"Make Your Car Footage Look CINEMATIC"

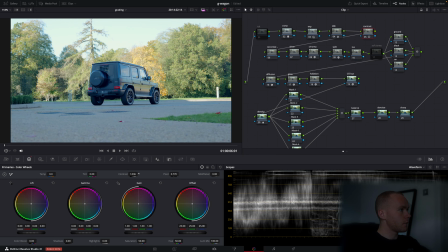It's very quite powerful tool. Also we can go to our curve, and we can play with the contrast in here as well.
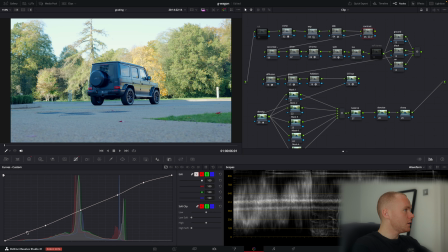Something like that looks pretty good to me. Okay, so this is before, this is after. Yeah, then we go into our secondary adjustments. Here we start to change our color settings.
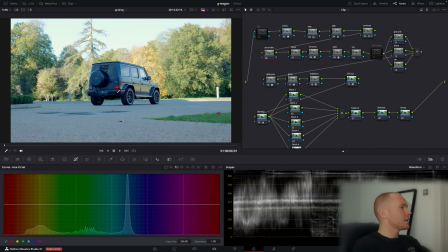Okay, we go to our hue with saturation curves, and here I want to remove this bluish. To be honest, I don't like. Then what's next? We can bring our greens a little bit up.
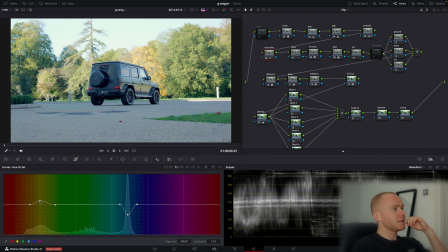Yeah, but as you saw in the beginning, I don't really want it to look too green. I want to make this footage to look more like golden hour feel, even though it wasn't filmed in during the golden hour.
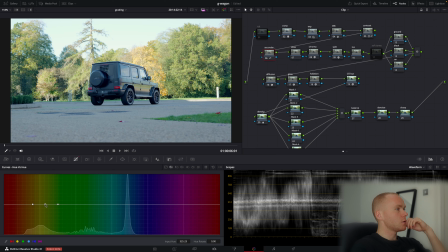Okay, so to do this, we want to change our green color to more yellow. So to do this, we go to our curves hue versus hue. With our qualifier, we pick our green color and we want to bring it a little bit up, just like that.
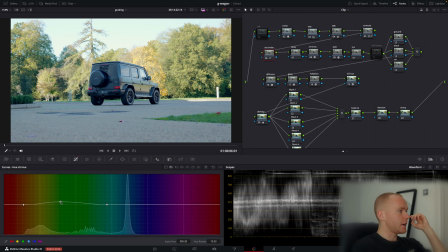Maybe we want to affect much more wider area, to be honest, because we have green here as well. Okay, just something like that. Alright, so with our secondaries, I don't really see what else.
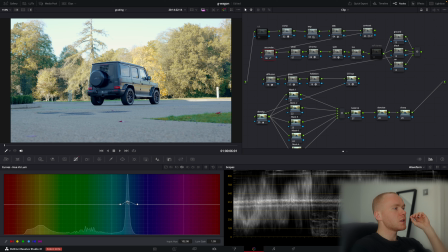Maybe we can go to luminance as well. By changing luminance, we also add in some contrast to the color. Let's pick our green color too, and maybe we want to lower it just a bit. Just like that. Okay, after these secondary adjustments, we go to our color slicer.
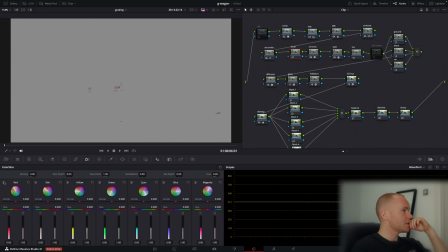With the color slicer, we can do like some more precise changes. So for example, we can choose here only red. Yeah, like by pressing this icon over here, we can see what do we affecting at the moment.
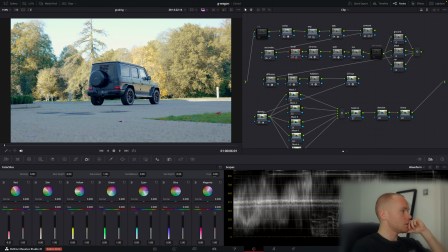So I want, for example, the tail lights to pop out a little bit more than it was, something like that. Then yellow, we want to bring green down because I don't want it to look too greenish.
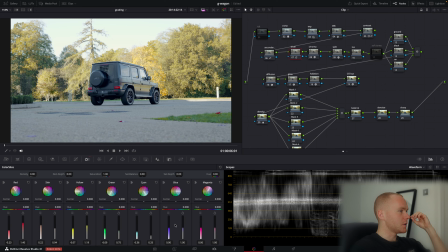Cyan, I want to remove almost all cyan from this footage, to be honest, like all the we can add some density, so it will just add some contrast, but we want to remove the saturation
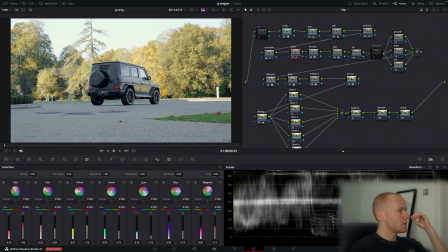of blue color and magenta. Let's see if it changes anything, not much, but it's okay. So you will find the chroma node over here too. Sometimes it just helps me to quickly change my white balance, so I understand
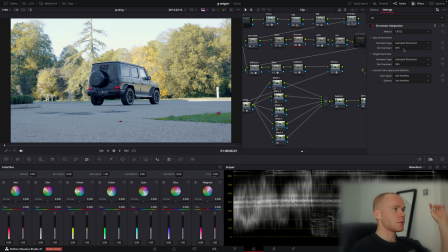if I want it to look a bit warmer or colder, right? So for example, oh sorry, here is everything set to D60. Here we can change to other parameters. Okay, so I want to leave it near D55. I mean, I like the way it looks.
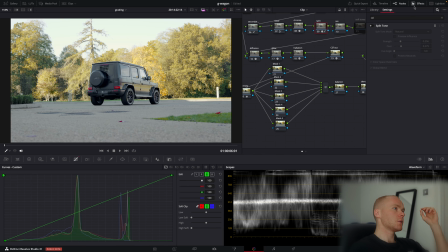Then split toning. In pro version of DaVinci we got split tone tool, so we just toggle it on and it just gives you this extra sauce to the image. You just change the pivot
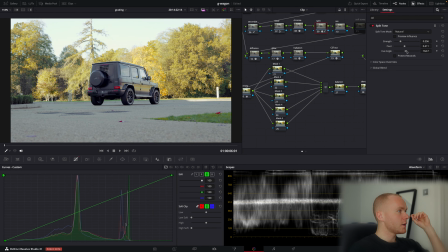parameter over here, you change your strength, I change my hue, and basically I'm just experimenting, to be honest. Like this is before and this is after. You see, it like just adds some cinematic look to it, just like that.
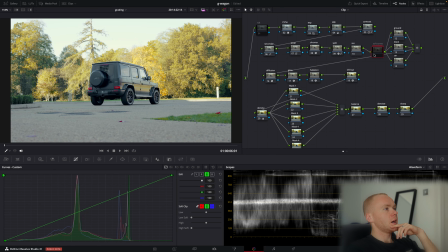Then the next one, we've got soft tone stacked node. What it does, it basically softens obviously our shadows and highlights.
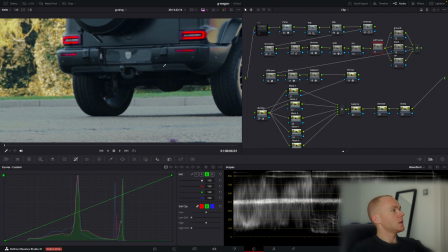So if we turn it on, you can see that our shadows becoming a little bit more softer.
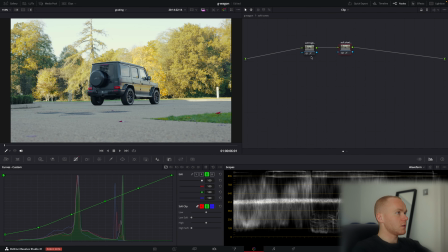So it's just done using curves. So we've got here soft highlights. Yeah, if we link it all together by changing this parameter over here, we just bring it down a little bit and we making our highlights softer, and the same thing but with the shadows.